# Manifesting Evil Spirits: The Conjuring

Hi, Sarah Childress back with you. To continue my horror analysis series, I wanted to take a look at a scene from James Wan's The Conjuring. Now, I love James Wan. I think he's a horror artiste of the finest degree. He pays attention to every single detail and makes them work to produce just the most amazing effects. Now, in this particular scene, his narrational pyrotechnics include things like subjective cinematography, shadowy mise-en-scène, but also discontinuous editing. And I think it's the discontinuous editing that's really the workhorse here, because he essentially rips to shreds continuity editing rules. He crosses the 180-degree line, he moves his camera more than 30 degrees across shots, essentially producing jump cuts. I mean, essentially, you never know where the camera is going to be, which is a wonderful way to create a sense of disorientation while also manifesting evil spirits. Let's take a look.
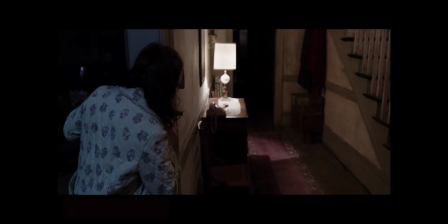Wan chooses to use a handheld camera for his tracking shot.
Who is that?
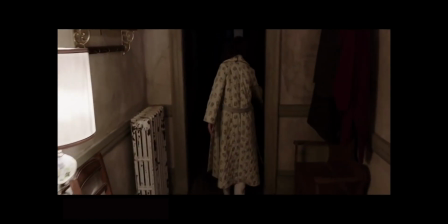So though the shot is conventionally motivated, i.e. following the protagonist and reacting to what she's reacting to,
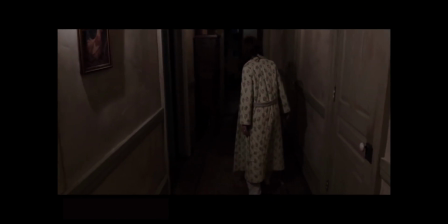the handheld nature of the shot indicates the presence of another being, separate from but connected to the protagonist.
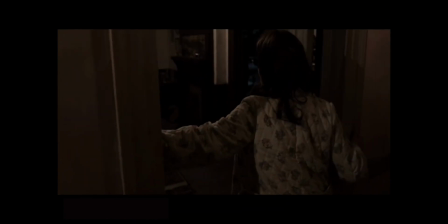Then there's a jump cut, which makes it seem like the camera has leapt towards the protagonist.
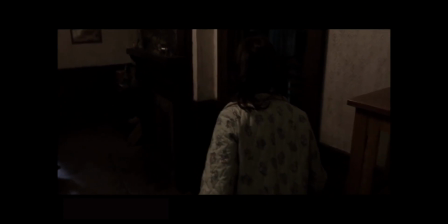The handheld tracking shot now follows her more closely, but its presence seems to echo hers as they both tentatively move through space,
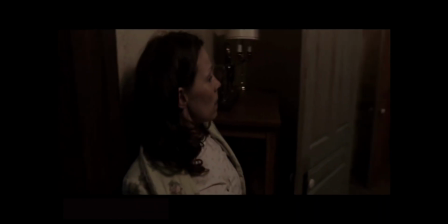and then each turns toward the sound of the creaking door. We have another jump cut here, but this time the camera has jumped out of the room and is looking back at the protagonist.
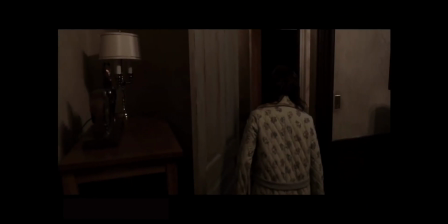Is it the same camera and the same presence, or a different one? Then we seem to be in two places at once, behind and then in front of the protagonist, Carolyn.
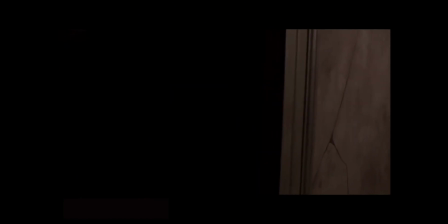Now a quintessential POV shot confirmed by movement and spatial orientation. The movement into darkness has hidden another jump cut. We're again in front of Caroline, this time the angle is canted. And as we know, a cant means there's definitely something wrong, which is what makes me think this is the malevolent camera.
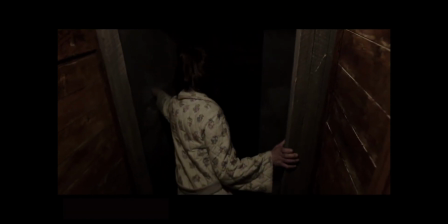We jump behind her again, but then we get a POV shot. Notice a light switching on.
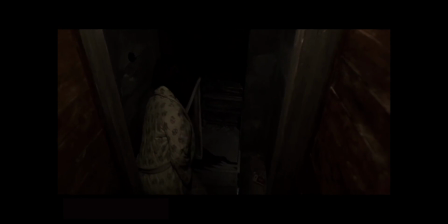We jump back behind her to see her descend, and then we're greeted with another POV shot as she ducks down to see the light that's now on.
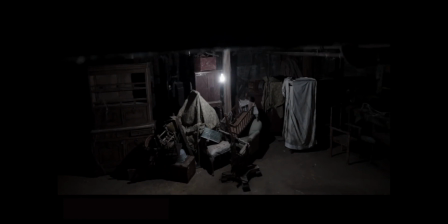These POV shots provide me with evidence for why I feel like the camera behind Carolyn is a sympathetic one. Its movements and perspective are similar to, one could even say sympathetic with,
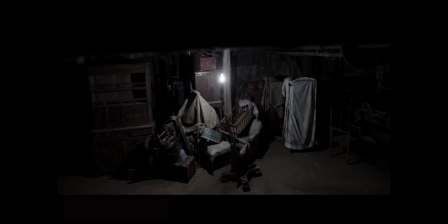Carolyn, whereas the camera that is in front of her tends to be static, peering at her, staring at her, watching her squirm.
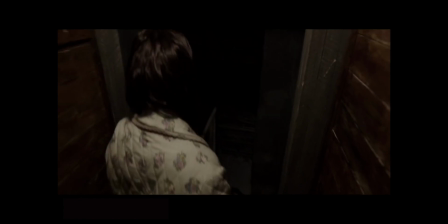Get ready for the fireworks.
Who's ever down there? I'm gonna lock you in now!
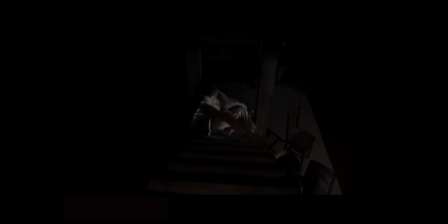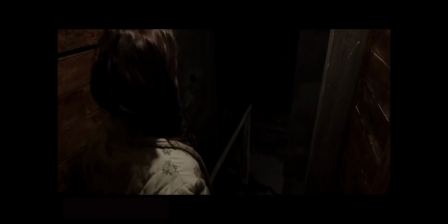Wow, let's break that down. Wan crosses the axis of action he establishes between Carolyn and the door.
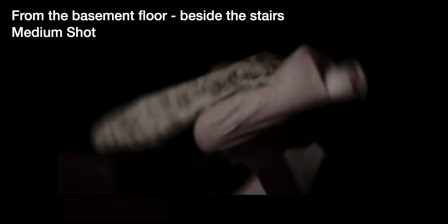Bam! Then the camera's everywhere. An overhead is replaced by a shot from the basement floor, and then we return to the top of the stairs to watch Carolyn roll down them.
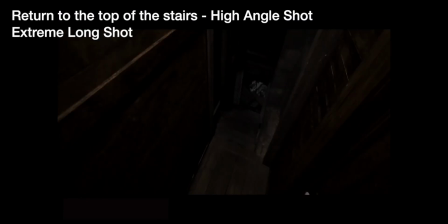We return to the basement floor, and then to the top of the stairs. The sympathetic camera seems paralyzed at the top of the stairs, but then jumps down to be with Carolyn again.
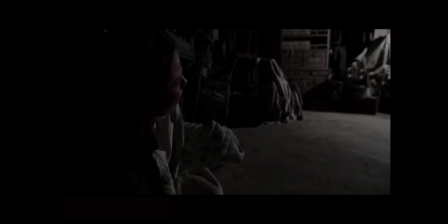Notice how this sympathetic camera presence still moves in correspondence with Carolyn, though the camera height is now above Carolyn.
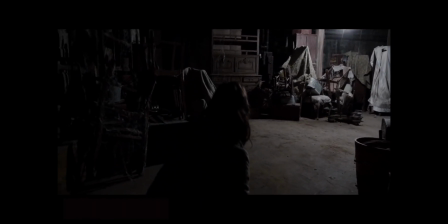Is this a protective move, or does the camera know something? Uh-oh, here we go again. It's back. The malevolent camera. Then surprise, what seems to be a Carolyn POV is actually a camera POV,
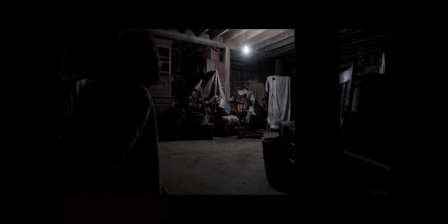which affirms her connection to the sympathetic camera, and then both witness this.
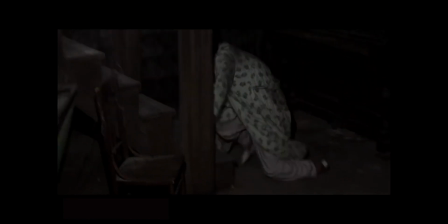Now we have two narrationally ambiguous shots. They're logical close-up shots, but what do they represent?
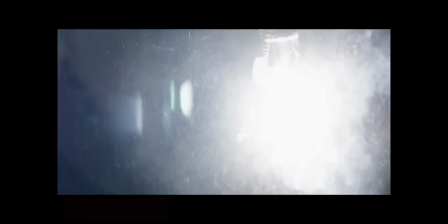Love this rack focus, which gives us a close-up on the exploding bulb, but also makes Carolyn go blurry with fear.